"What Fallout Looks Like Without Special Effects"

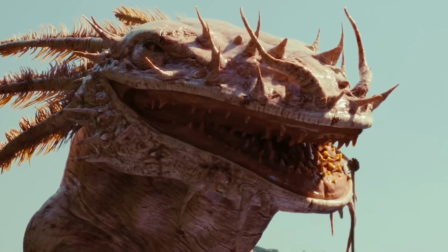4:01 In addition to enhancing the performance environment for the actors on set,
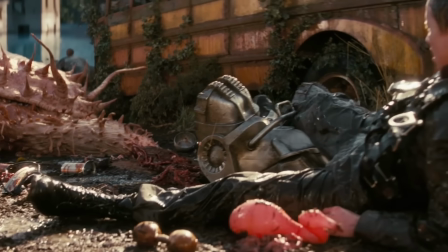4:04 having the puppet also allowed the camera to capture accurate light and shadow movement for the otherworldly-looking monster.
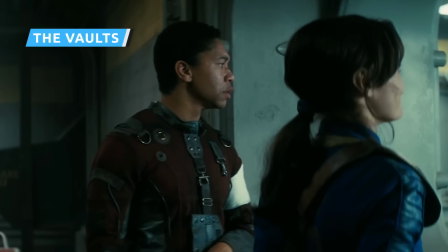4:11 What is this place? We're in the best place in the world.
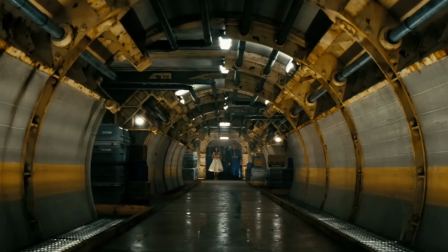4:17 Of all the faithful recreations made by Amazon's Fallout, none are quite as immersive as the vaults.
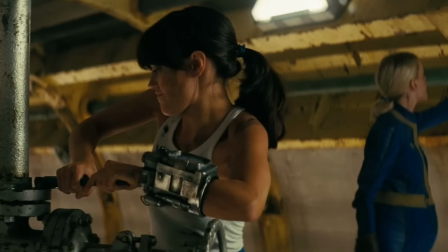4:23 These high-tech Fallout shelters have been a staple of the franchise since the very first game,
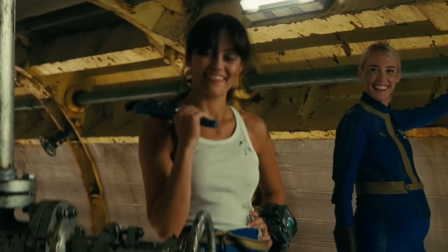4:28 designed by the nefarious megacorp Vault-Tec to protect the privileged survivors of nuclear war.
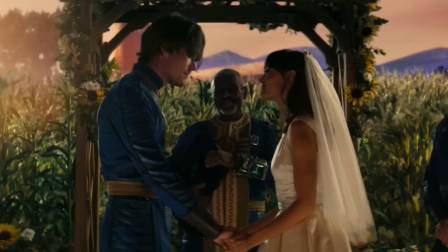4:34 The TV series spends a large amount of time in Vault 33, the home vault of protagonist Lucy McClane.
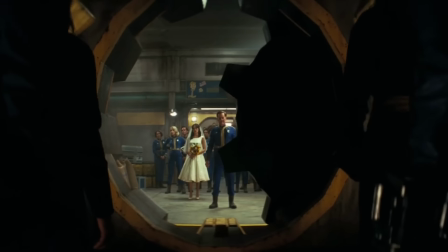4:40 Tons of physical vault environments were created, but they're not exactly how they appear on screen.
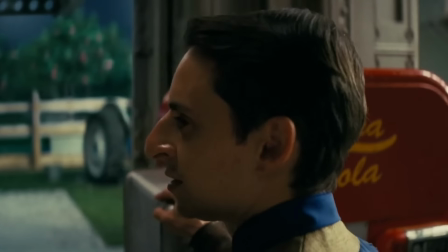4:45 The challenge was not physically recreating an environment from the game, but communicating the key aspects that unifies all vaults — their enormous size.
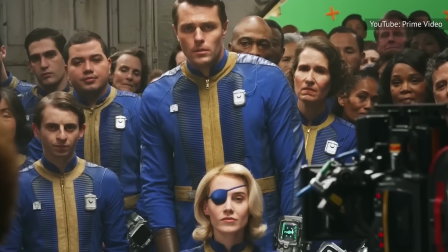4:53 To accomplish this, the VFX team used green screens on the physical sets behind open doorways and portals, or where hallways were meant to be.
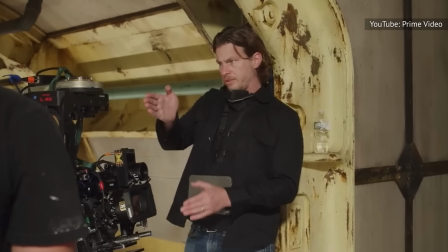5:00 This created the illusion that actors were standing in a seemingly endless underground bunker even when filming on sets not much larger than a studio apartment.
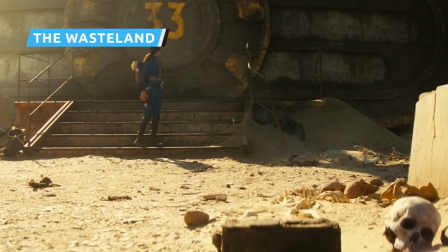5:09 The vaults aren't the only iconic locale that needed to be recreated for Fallout series.
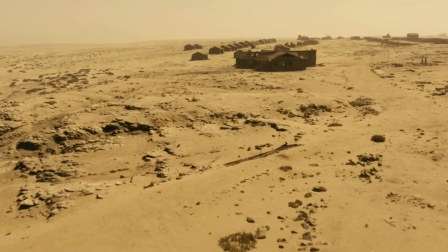5:14 Once players make it out of the vaults, they are thrust into the wasteland, the chaotic ruins of the United States.
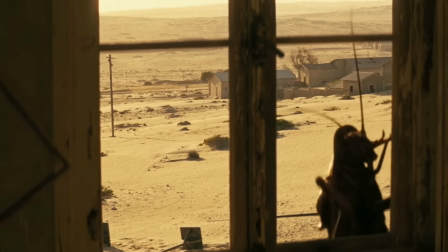5:20 While vast desert areas might seem like easy places for location scouts to find,
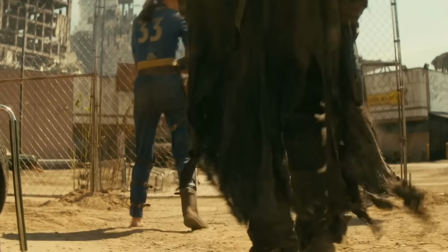5:25 they're often impractical to film in, especially for productions as technically complex as Fallout.
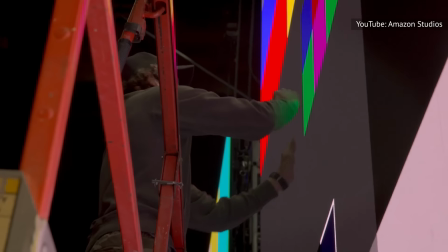5:30 So, how did they do it? Fallout used something called an LED volume with realistic environments rendered in real-time by Epic Games' Unreal Engine.
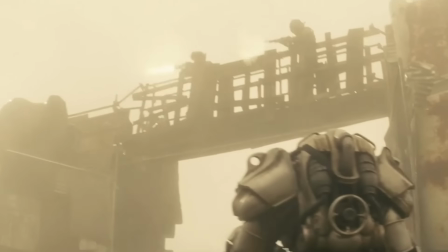5:39 These environments could then move and react in order to mimic camera movement.
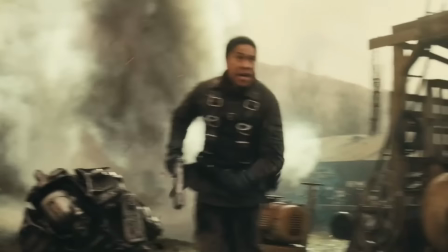5:42 It may sound a bit complicated, but practices such as pre-visualization, which have been used by CGI-heavy projects since before the volume method was adopted,
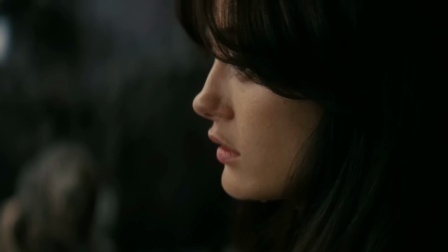5:51 mean precise shots can be choreographed well ahead of time.
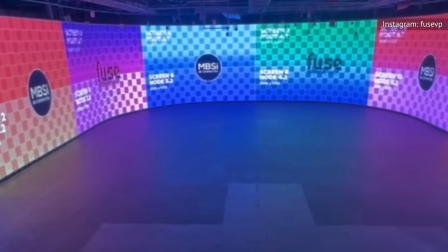5:54 This also gave the team information with which to schedule shoots and block scenes, increasing production efficiency during principal photography.
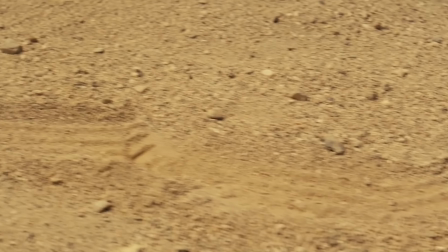6:02 Of course, not every part of the wasteland was created digitally. Some scenes were shot in the Namib Desert in Africa.
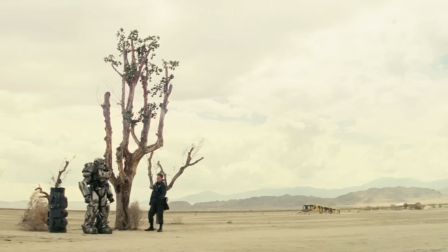6:08 They also filmed in and around an abandoned mining town. Producer Jonathan Nolan said, "'I've never shot somewhere so remote.
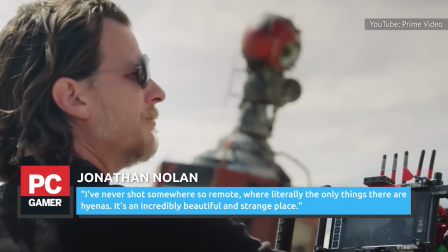6:15 We're literally the only things there are hyenas.
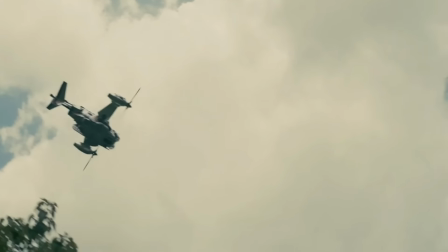6:18 It's an incredibly beautiful and strange place.'" A key component of the Fallout mythos is the influence of the Atomic Age.
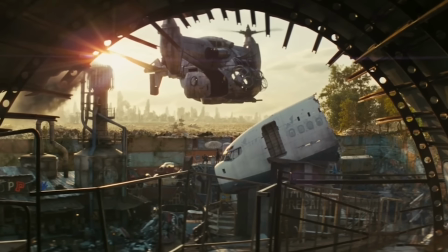6:25 This is largely why most of the tech seen in Fallout video games and in the Amazon series has a retro-futuristic look to it,
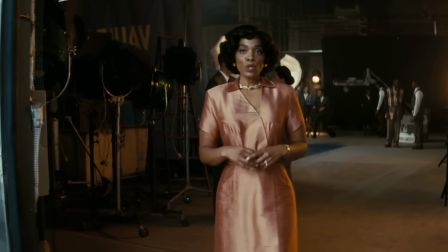6:32 with the vibe of the 1950s somehow bleeding deep into the 2070s. One example of this tech can be seen in Vault 33.
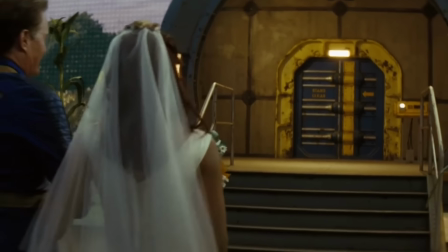6:39 The centerpiece of the vault is a large patch of corn, synthetically extended with the help of an advanced film projector.
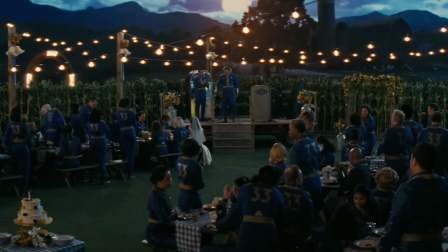6:46 Just a few decades ago, this effect likely would have been accomplished with a green or blue screen.
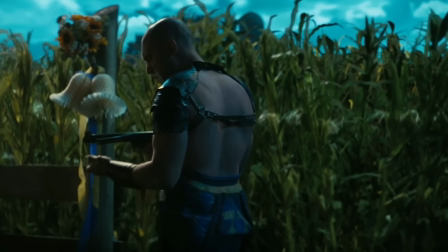6:51 But with the same LED volume used to create the wasteland, this idyllic landscape could be created and displayed in real time,
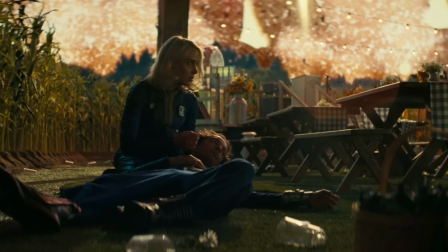6:58 providing more realistic lighting and a more immersive environment for the actors to perform in.
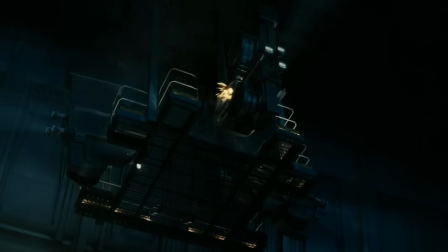7:02 That also gave the VFX team the opportunity to play the bright, billowing blaze of burning celluloid that takes over when the projector catches fire during the
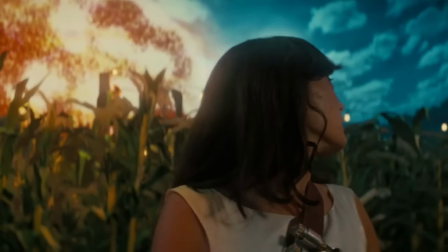7:11 fight against the Raiders in Episode I. It's one of the most striking visuals in the episode,
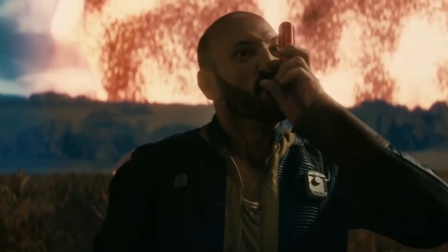7:15 and it was able to be created right there on set.
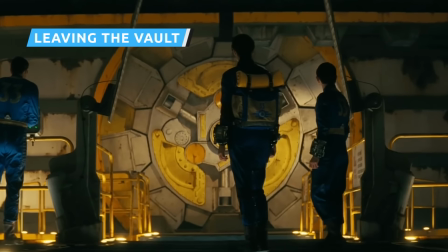7:19 With such an impressive blend of VFX techniques converging to bring the vaults to life, it's almost more exciting to see what technical feats are accomplished practically.
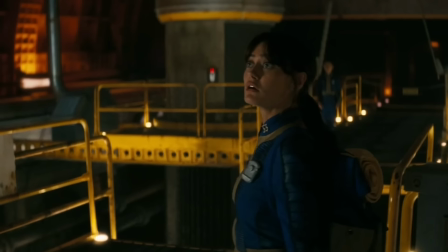7:27 One such feat comes at the end of the first episode, when Lucy takes her first step out into the wasteland.
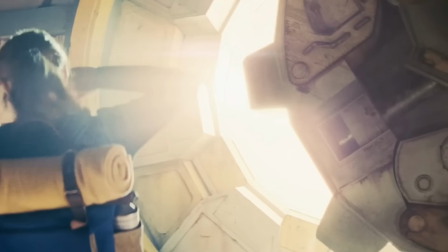7:32 The vaults of the Fallout world can only be opened by a large, complicated unlocking mechanism, which sees a massive gear slowly roll out of the way to reveal the outside world.
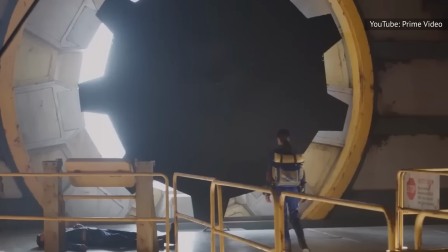7:41 Getting this shot right was crucial, as it's how Fallout players start their own journeys in games like Fallout 4.
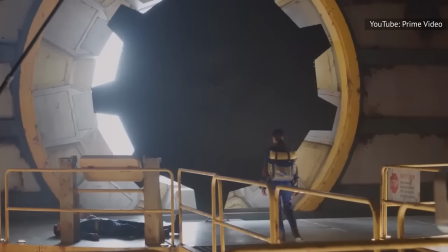7:47 As Lucy stands in front of the Vault 33 door, there's a real gear rolling to the side.
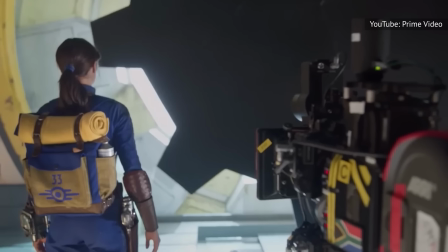7:52 At least something shaped like a real gear.
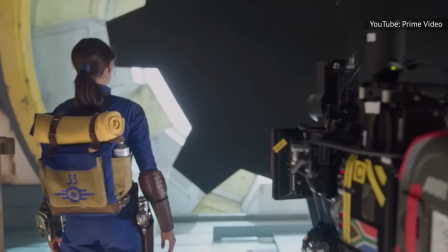7:55 It's much more plain than the one seen in the show, made from a bland material that likely weighs significantly less than a real metal gear.
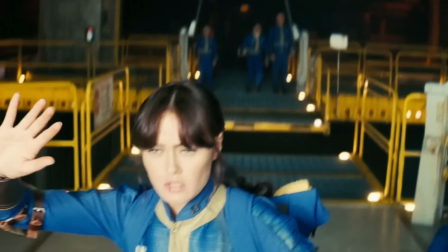8:02 While this surely heightened the moment for Ella Purnell as a performer, the use of a practical gear probably had more to do with getting the lighting right.
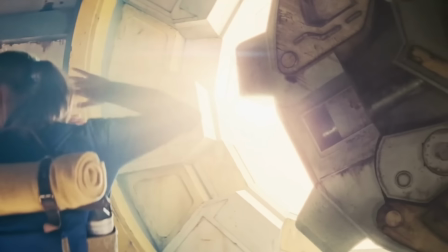8:10 After all, recreating the shadows of a giant, moving gear is likely more of a headache than just making one and casting real shadows.
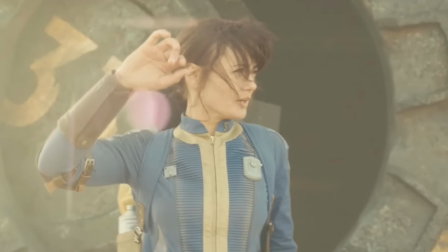8:17 Once the scene was shot, VFX artists came in and added the iconic Vault-Tec designs, as well as finer details to make the gear look metal.
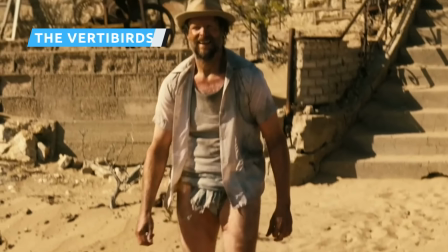8:26 Though most of the many unfortunate souls thrust into the wasteland are either stranded in one desolate locale or forced to trudge around on foot,
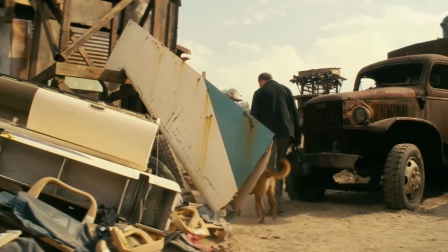8:35 there are still some more sophisticated modes of transportation available to certain lucky individuals.
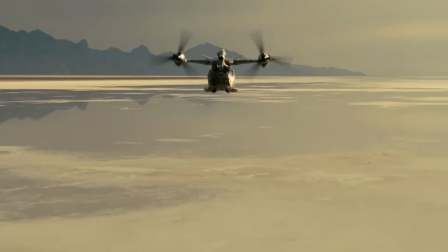8:41 Most common among them are Vertibirds, a class of pre-war aircraft that are somewhat similar to helicopters.
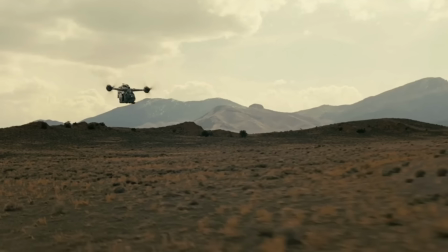8:47 Even though vertebirds are some of the more realistic things seen in the Fallout world,
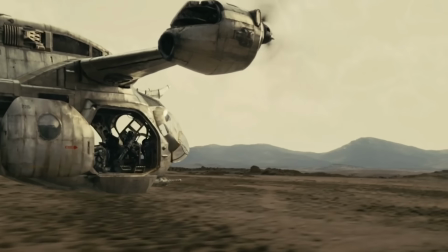8:51 the series' VFX team often had to create them from scratch, using computer-generated graphics.
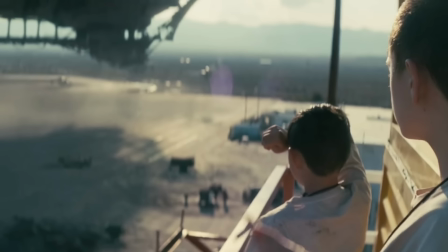8:56 For example, when aspirant Maximus watches with awe as vertebirds land at the compound for the first time in the series, the actors are actually staring up at a blank sky.
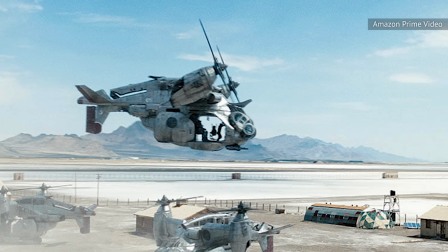9:05 In at least one sequence, a real helicopter on set was replaced by a CGI vertebird, likely to capture the realistic dust from the rotas.
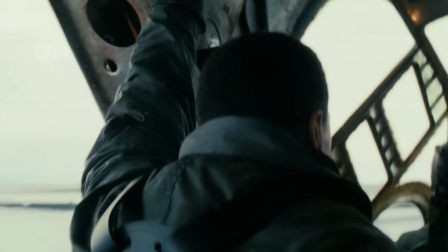9:18 The CG shots for the Wertebirds were handled by the German special effects company RiseFX,
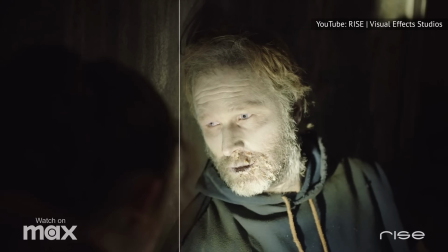9:23 who also worked on the acclaimed HBO adaptation of The Last of Us.
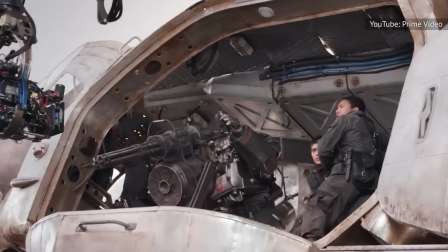9:27 For shots in which characters were inside the craft, production designer Howard Cummings saw to the construction of a Wertebird interior.
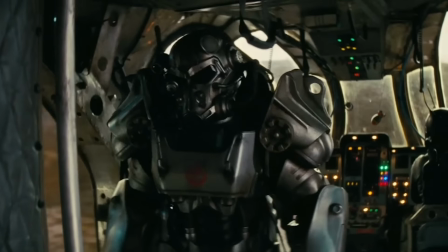9:34 A board and I wanna shoot something.
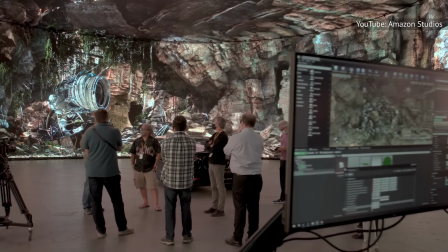9:37 Scenes on this practical set would then be filmed in front of a huge LED volume wall to create the illusion that the actors were actually flying in the craft.
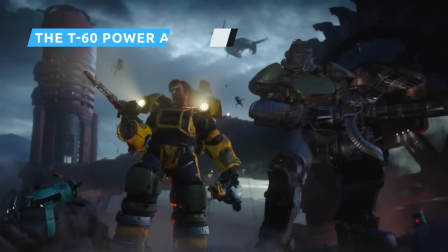9:45 Power Armor has been a mainstay of the Fallout universe ever since its inception, with one model or another being featured on the box art for almost every game in the franchise.
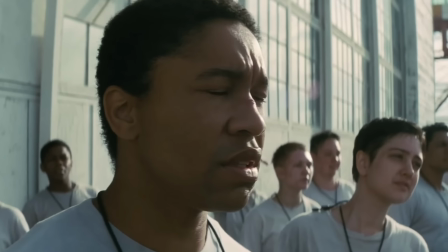9:54 In the TV series, Maximus steals a suit of T60 Power Armor, the latest model developed by West Tech before the fall of civilization.
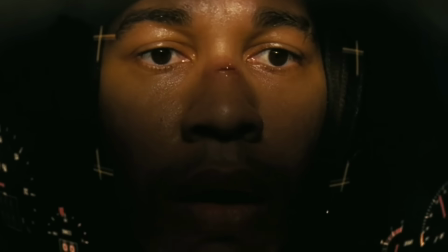10:02 Producers wanted a real, wearable suit,
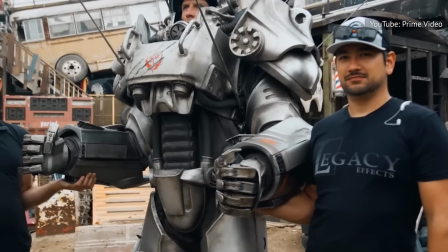10:05 so they went to a practical effects studio responsible for some of the most iconic practical props of the last decade — Legacy Effects.
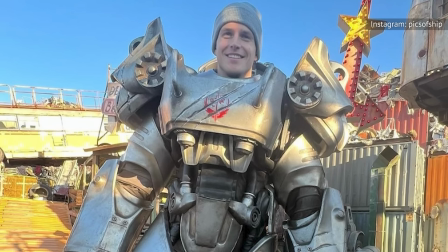10:12 Legacy built the full-size, wearable version of the armor not for actor Aaron Moten, but for stunt performer Adam Shippey.
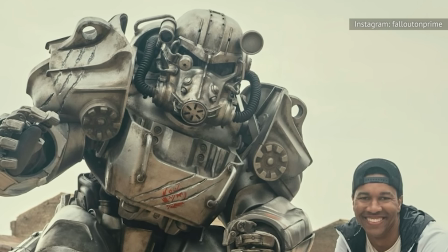10:20 While Moten might have been disappointed that he didn't get to don such an iconic costume,
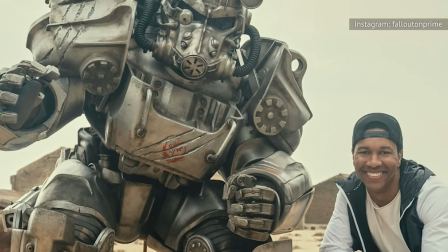10:24 a stunt person was required to perform the wire work that allowed cameras to capture the power armor's movements for real.
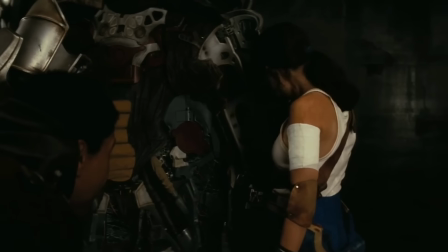10:30 Several different suits were made for Shippey, each weighing over 150 pounds. "'I've seen these in old engineering manuals, but never in real life.'" According to Rolling Stone,
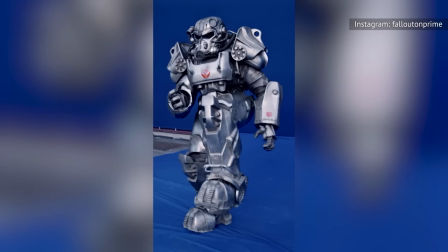10:40 Shippy soon got used to the suits, and he was so at ease in them by the end that he claims he could actually breakdance.
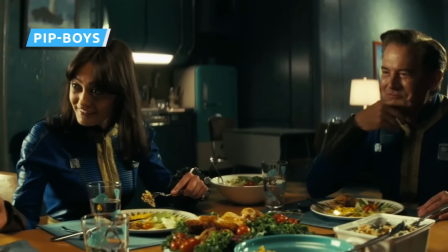10:46 The Pip-Boy is one of those video game items that fans desperately wish existed in real life.
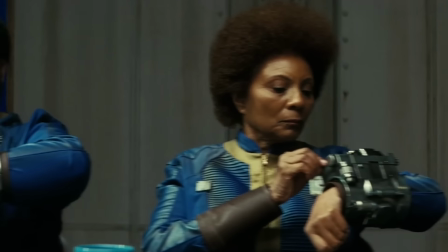10:51 The Fallout TV series brought these wearable computers one step closer to reality by featuring semi-functional Pip-Boys.
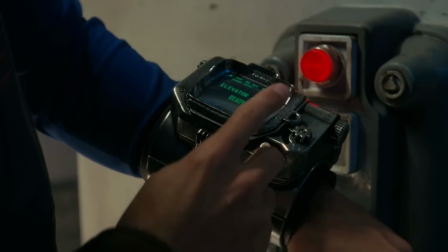10:58 Though the screen is seemingly animated in post-production for more unique moments,
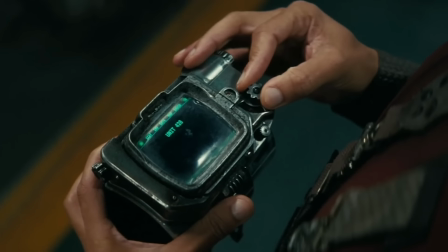11:02 the Pip-Boys seen on the show are capable of running standard Fallout animations, and were captured doing so for certain scenes.
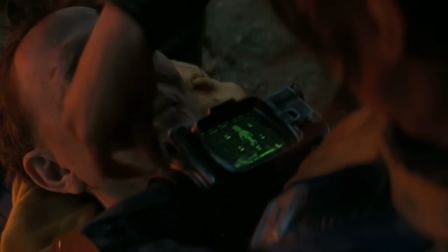11:09 For example, the recognizable vital screen is generated by the real device,
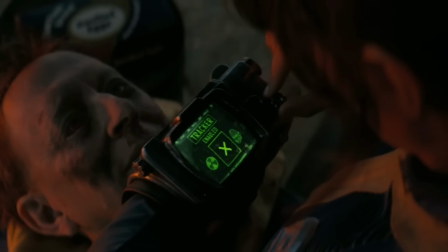11:13 while the tracking interface Lucy uses was likely specially animated during the post-production process.
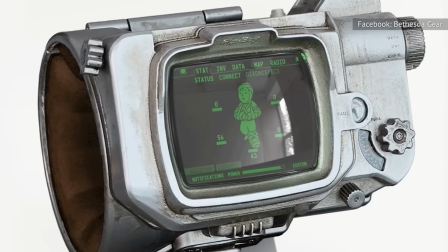11:19 Designs based on the show's prop Pip-Boys are actually being produced for sale by Bethesda, so you can always check out this particular element of the show on your own if you want.
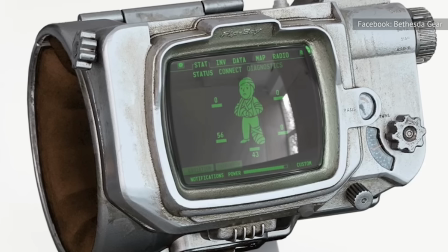11:28 Though it'll cost you, because they aren't cheap.